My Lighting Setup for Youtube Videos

Hey guys, my name is Francisco Hernandez, and today I'm going to show you how I go from lighting like this to lighting like this. But before I continue, I do want to let you guys know that this video is sponsored by Adorama. Adorama is an industry-leading retailer that has been serving photography, videography, and audio customers for almost 50 years now. Their motto is everyone is a creator, and they do their best to unleash that creator within us all by providing us with the tools and expertise necessary to get the job done. I personally shop at Adorama for the great deals on products I use and recommend, plus the great customer service on those products as well. If you find yourself interested in any of the products in today's video, check out the description area below for links to those products, and be sure to use those links if you decide to order. One thing that's going to be very important to lighting your YouTube videos are going to be the camera settings that you choose to use for the camera that you're recording with. For me, with my Sony a7 III and my Sigma 16 f1.4, I'm typically going to be at f1.4, 1/50th of a second shutter speed at ISO 100. Using those settings, my scene usually looks like this.
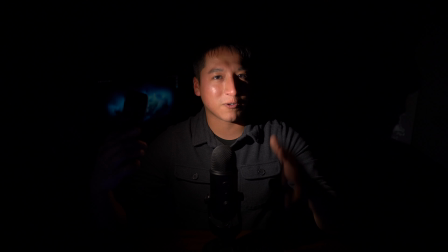0:57 Now that I'm in complete darkness, aside from my iPhone lighting me right now, it's the perfect time to show you guys exactly what each light in my setup does and why I use it. But real quickly before I do that, I wanted to show you guys exactly how I would be forced to expose my scene with just my ceiling lamp and changing my camera settings.
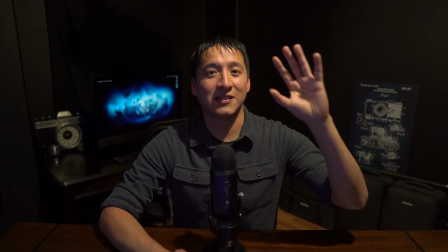1:15 What you're seeing on the screen right now is my single ceiling lamp. It is very unflattering. I do not like looking at this light right now.
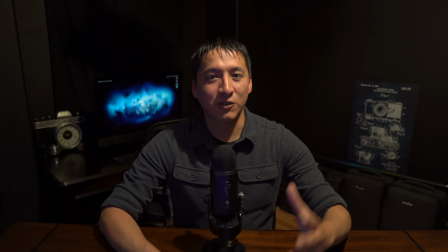1:21 It's exactly why I like to have more control of my lighting in my YouTube videos. And I'm actually at a different ISO as well. I'm at ISO 1600, which is not what I want to be at. I want to always be at ISO 100. It's a much cleaner image and it gives me more control when I'm lighting my YouTube videos.
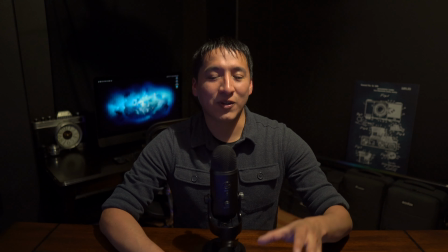1:37 So what I want to do right now is go back to ISO 100 and then show you guys every light in my setup and what exactly each light does.
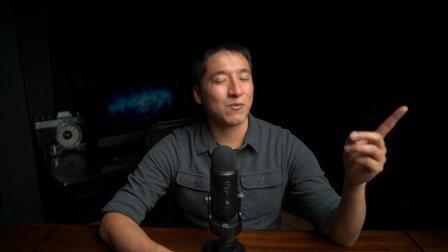1:45 Now that we're back to ISO 100 and I have a dark scene again, I can turn on my key light, which is going to be the Aperture 120D with the Light Dome softbox.
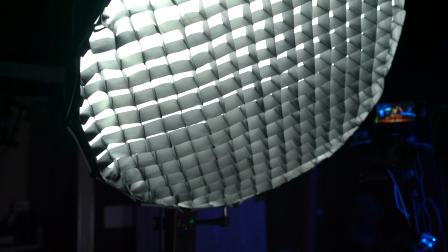1:54 The softbox does have two layers of diffusion, one on the inside and one on the outside,
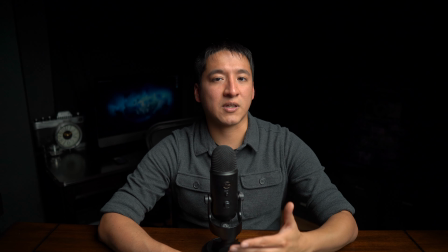1:59 and those diffusion panels are going to pretty much soften the light to make a more flattering light on the subject,
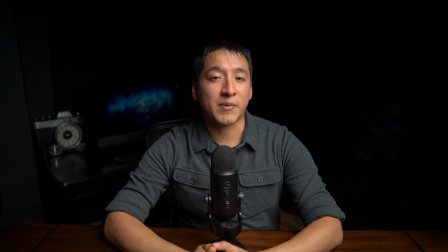2:05 and that's something that I actually like to incorporate in my own photography. The Light Dome softbox also has a grid on it, which just controls the light just a little bit.
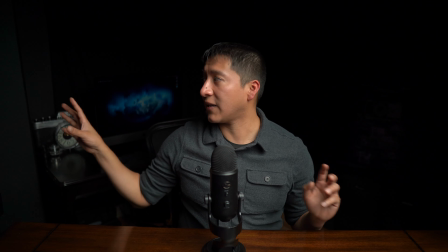2:12 Instead of it spitting out in areas where I don't want it to be, like on the wall over here or on this wall over there,
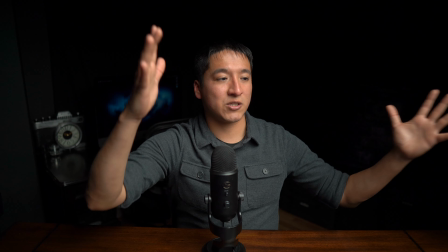2:18 it just controls it and restricts it to a more narrow beam of light.
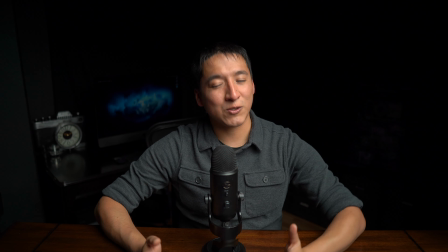2:21 I also have the softbox at a 45-degree angle because I do like a little bit of shadows, and I actually like shadows in my own photography.
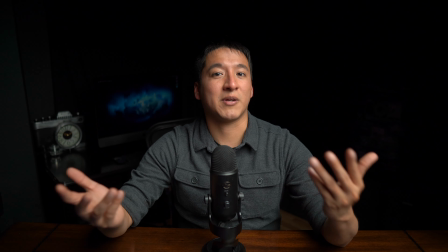2:30 So I wanted to kind of just show that in my own lighting in my YouTube videos. So that's why I have it at that angle right there.
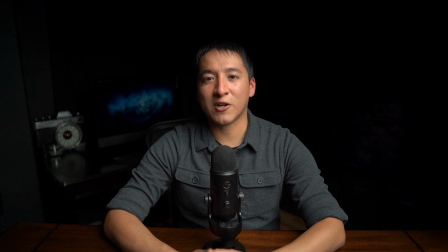2:35 But one thing that you should definitely pick up on is how dark my background is and how dark my hair is.
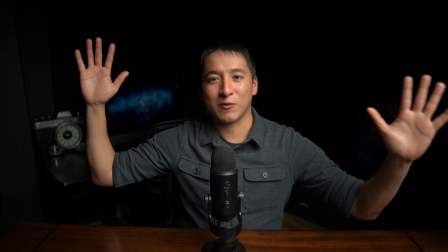2:42 Because of the background being dark and my hair being black, it kind of blends in too much, and I need something to separate myself from the background.
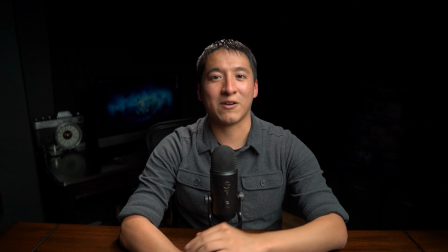2:51 And that's exactly why I have this rim light right here. The rim light is the Aperture
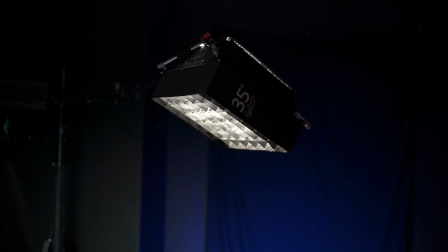2:56 HR672, and I do have a softbox and a grid on it as well, for the same reason why I had the softbox and grid on my key light,
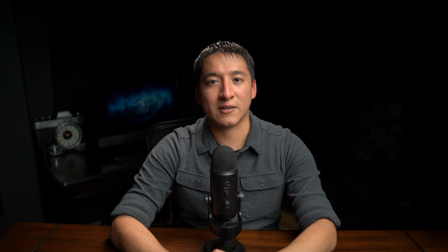3:03 the Aperture 120D, and it's to soften and control the light. I specifically wanted the light just to hit my hair and my shoulders a bit,
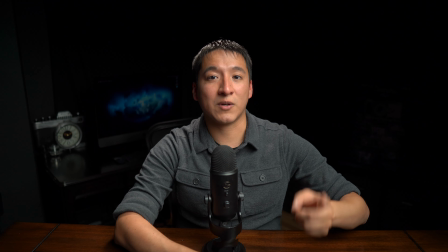3:11 and a little bit of the desk, and actually I can show you exactly what the rim light is lighting by turning off my main light.
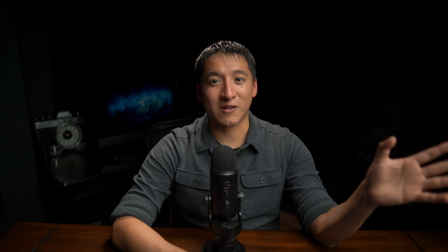3:16 It's definitely a dramatic look, so I'm gonna go ahead and just turn on the main light and move on to my fill light.
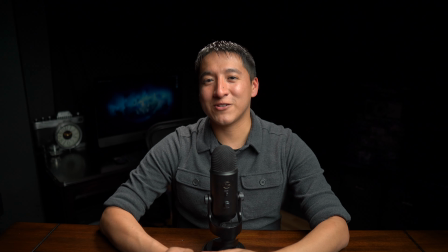3:22 My fill light is a little bit interesting, at least in my opinion.
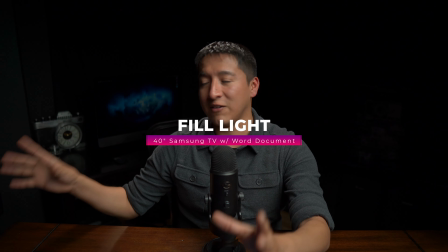3:25 It's actually gonna be an old Samsung TV from 2011 that I use as a monitor for my desktop,
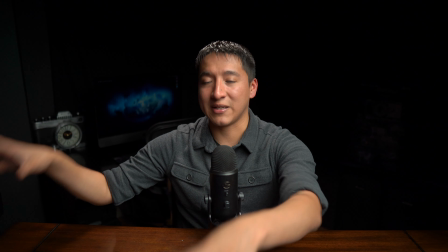3:31 and that TV is on my desk just off screen,
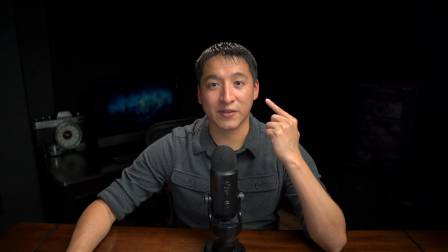3:35 and I open up a Word document to kind of just provide that little bit of extra fill light that you see happening on the side
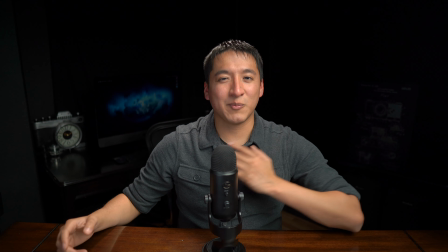3:41 of my face and a little bit on my body as well.
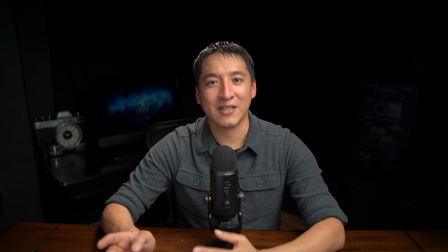3:44 If I didn't have this Samsung TV and this Word document to provide some of this fill light, which again is just to reduce some of the harsh shadows that are on the side of my
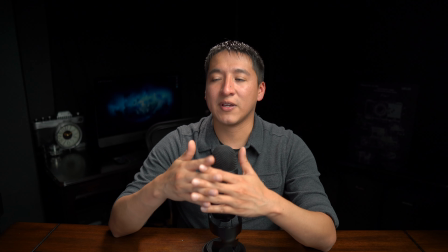3:52 face, just to lessen those shadows just a little bit, then I more than likely would have another light source with a softbox just off screen in the same position,
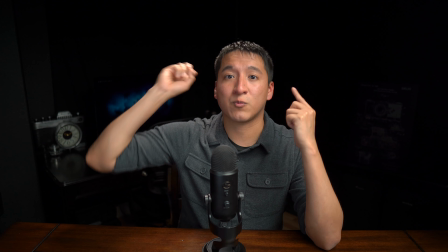4:01 or I would have a reflector to bounce some of the light off of this rim light. At this point, this is what you would call a 3-point lighting system.
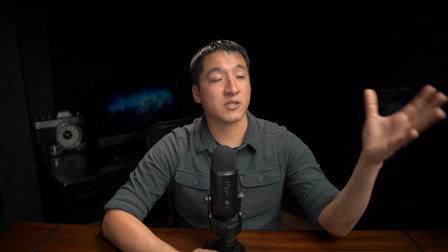4:08 I have my key light, which is my Aperture 120D with the softbox, lighting me at a 45-degree angle.
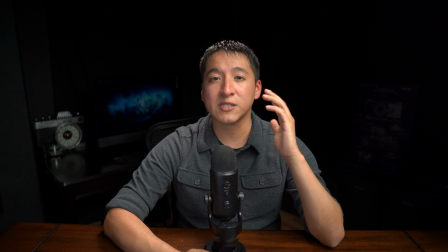4:14 And because of that 45-degree angle, it was getting a little bit of shadow on the side of my face here.
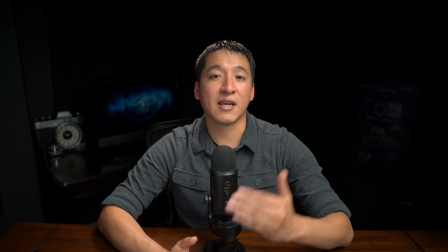4:20 And that's why I brought in a fill light to lessen those shadows. And then I had a third light, the light behind me, the rim light, the Aperture HR672.
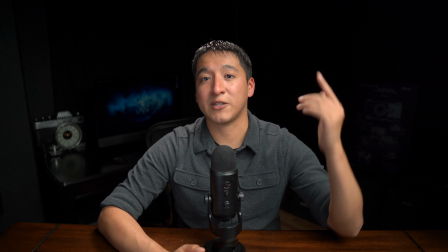4:28 And that is helping separate my dark hair from the dark background.
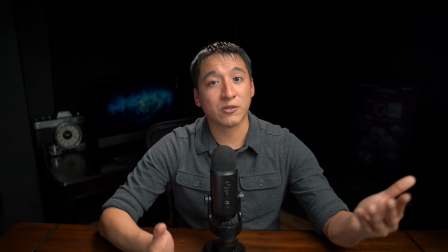4:32 You definitely could stop here and maybe add some practical lights like a lamp behind you for a little bit of lighting in the back.
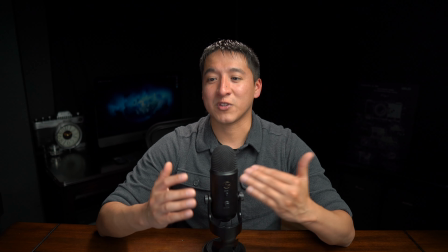4:39 But I actually wanted more control with my lighting in my YouTube videos. So that's why I have a lot more other lights that are doing other jobs, which I'll show you right now.
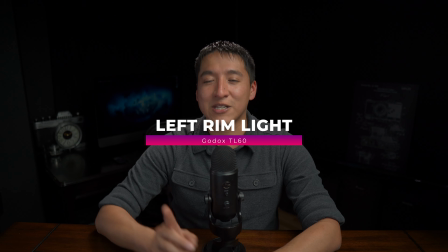4:47 The next light that I have is my Godox TL60. I actually already turned it on. You can actually see exactly what it's doing.
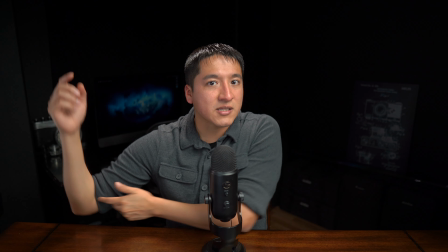4:53 It's providing a little bit of extra rim light on the side of camera left side, And I
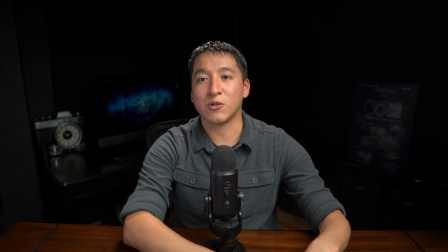4:58 wanted this light specifically in case I wanted to hold up any object that I might be reviewing,
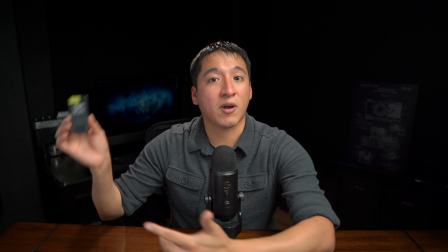5:03 and it can have a little bit of extra rim light on the product. And it also actually provides a little bit of extra fill light,
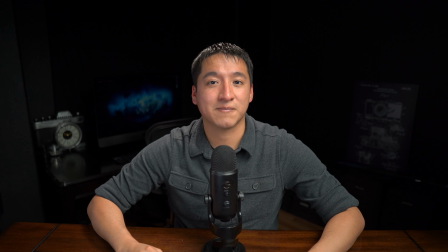5:10 just a little bit more on the shadows that were happening on this side of the face. Let me go ahead and just turn it off real quickly so you guys can see how it looks like off and on,
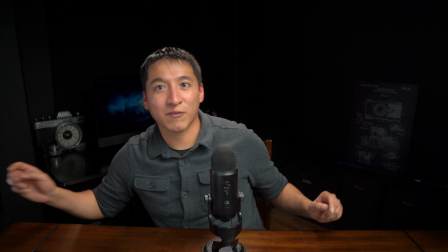5:18 off, on. And it actually did provide a little bit of extra lighting on that poster over there in the
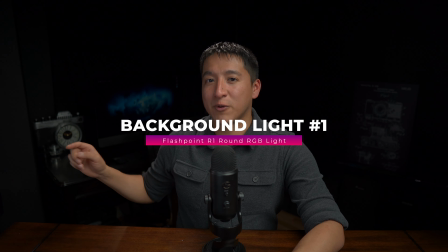5:26 background. Next light up is going to be my Flashpoint R1 circular RGB light.
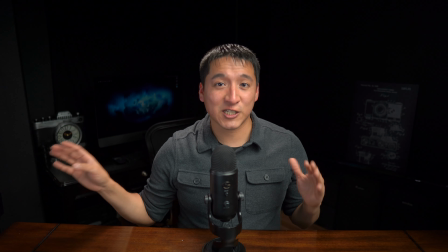5:30 It's going to be right here on my side. And this is actually just providing a little bit of extra blue to the background.
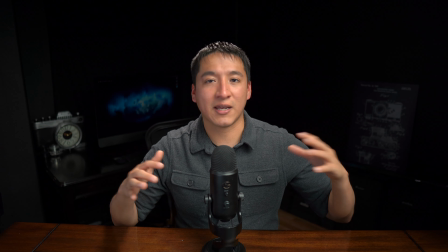5:36 I do like blue and black color schemes whenever I'm doing any sort of YouTube video. It's kind of part of my brand.
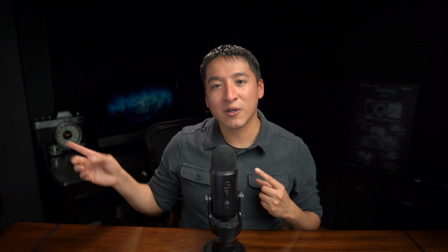5:41 So I wanted to have that in my YouTube setup. So let me go ahead and just turn on that light. You can see exactly what that light is going to do.
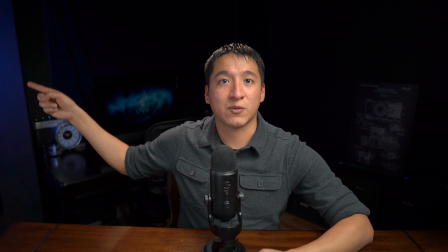5:48 So now you can actually see exactly what it's doing. It's lighting up this part of the screen.
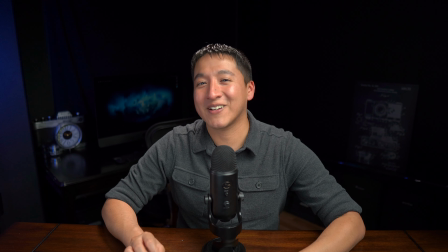5:52 I did feel like that area was just a little too dark, so that's why I wanted to add just a little bit of color there.
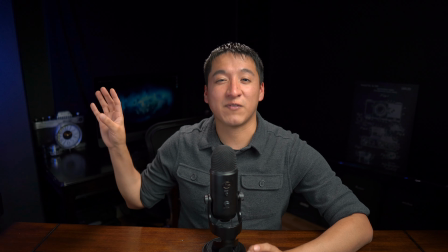5:57 But that's exactly what that light's doing. That's the Flashpoint R1 RGB circular light.
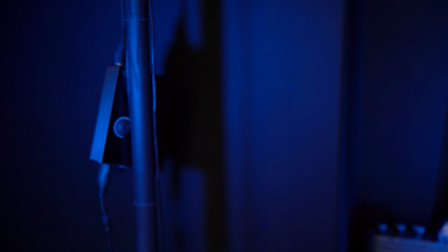6:02 It's on a stand, and I'll show you guys probably behind the scenes footage as I'm talking.
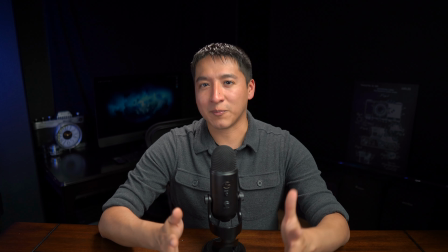6:06 The next lights that I have aren't necessarily what I would recommend, but it's something that I wanted to show you because it is part of my setup.
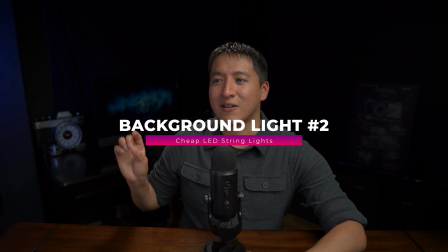6:12 I actually have some strip LED lights that are connected to my iMac there in the back,
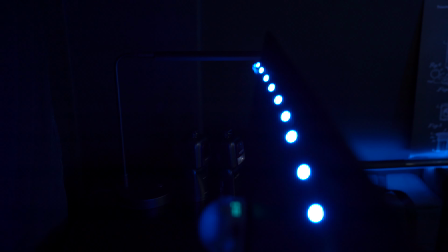6:18 and that actually did provide a little bit of lighting, a little bit of blue light for the curtain,
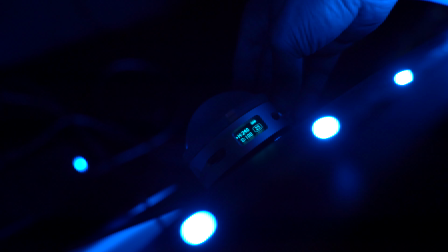6:22 the black curtain that I have in the background, but I felt like it was too weak, so I did add an additional light, another Flashpoint R1 RGB light to the back.
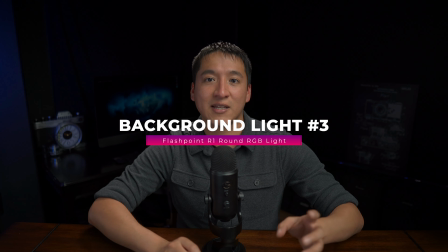6:30 And I want to just show you guys first the LED light strip and see how exactly that looks like,
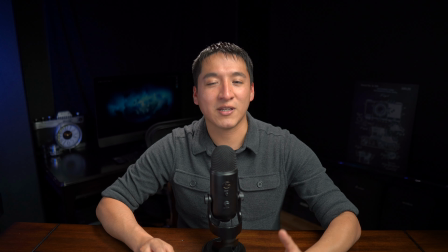6:34 and then turn on the other light, the Flashpoint R1, and show you guys how much brighter it is with that light on.
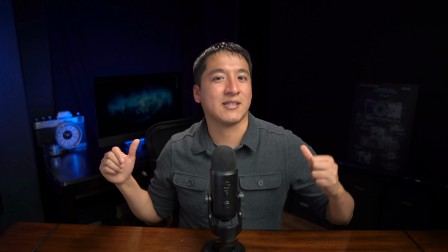6:41 That light that you're seeing now on the camera and a little bit on the stand for the iMac is the LED light strip.
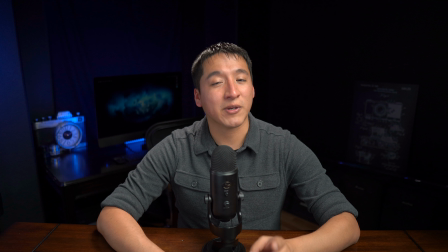6:46 But now let's show you guys the RGB light, the Flashpoint R1 RGB light. You can definitely tell that it's much brighter.
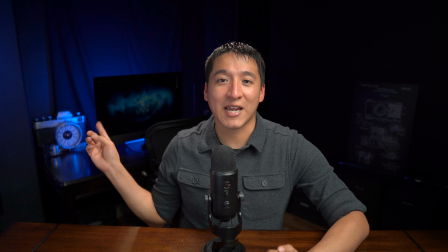6:53 I did feel like the LED light strip did provide a nice light for the camera in the background, but I wanted that curtain just to be a little bit less dark.
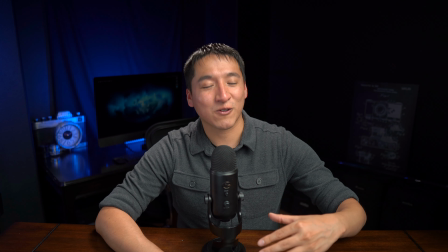7:00 So that's why I added that additional Flashpoint R1 RGB light.
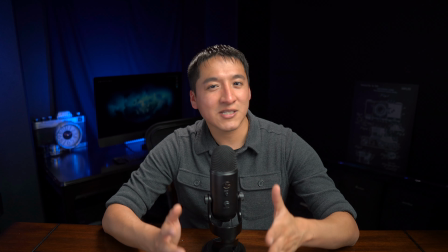7:03 Since my iMac is something that has a light source inside the screen, I would consider that another light source, and I actually do have it slightly brighter in my YouTube videos.
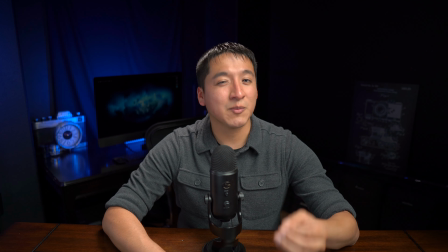7:12 So let me just show you guys exactly how it looks like when it's a little bit brighter. So that's my iMac a little bit brighter.
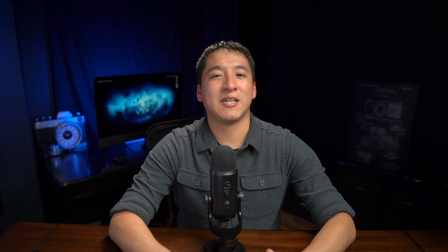7:16 And the next light is going to be the lamp that's actually behind my head.
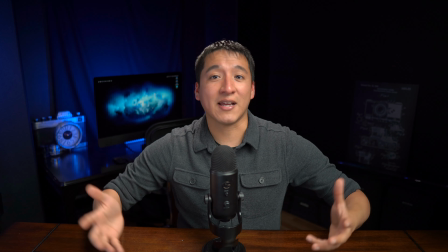7:20 I actually did feel like at this point, I did like the lighting in my videos, but I wanted just a different color.
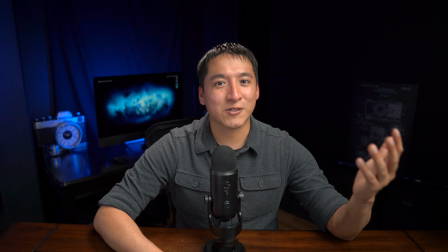7:27 I wanted a little bit more cinematic feeling. And usually with cinematic posters or in movies, it's teal with a little bit of warmer colors.
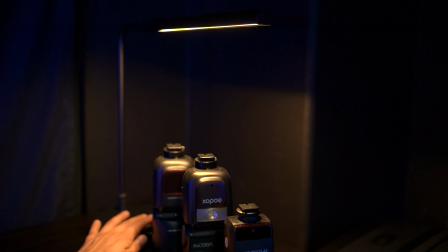7:34 So I wanted a little bit of a lamp. So I actually bought a lamp. I placed it behind my head, and now I'm going to go ahead and just turn that on so you can see exactly what the lamp is doing.
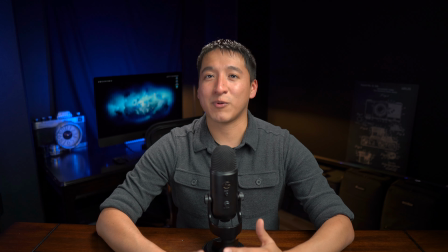7:42 It is something that is very subtle, but does make a big difference in my opinion. It does provide a little bit of extra lighting behind my neck and the side of my head,
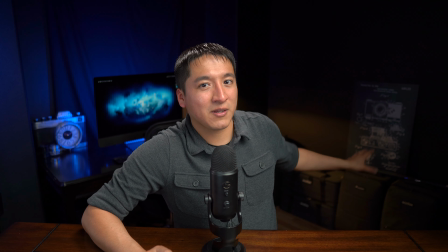7:50 and also a little bit of lighting on the bags that are in the background, as well as a little bit on the poster and the wall as well.
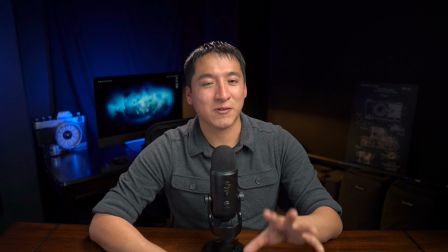7:56 At this point, I just have 2 more lights. I know it's a lot of lighting. I think it's 9 total, but let me go ahead and just show you exactly what this tube light in the back is going to do.
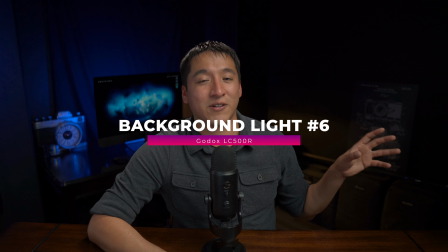8:04 And then I'll go ahead and turn on another light, a Godox LC500R, and that's another RGB tube light that's going to be lighting up the poster behind me.
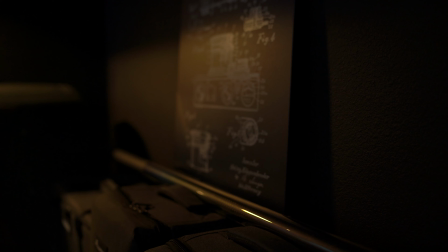8:12 So here's with that Godox tube light. I think it's the TL150 or 120.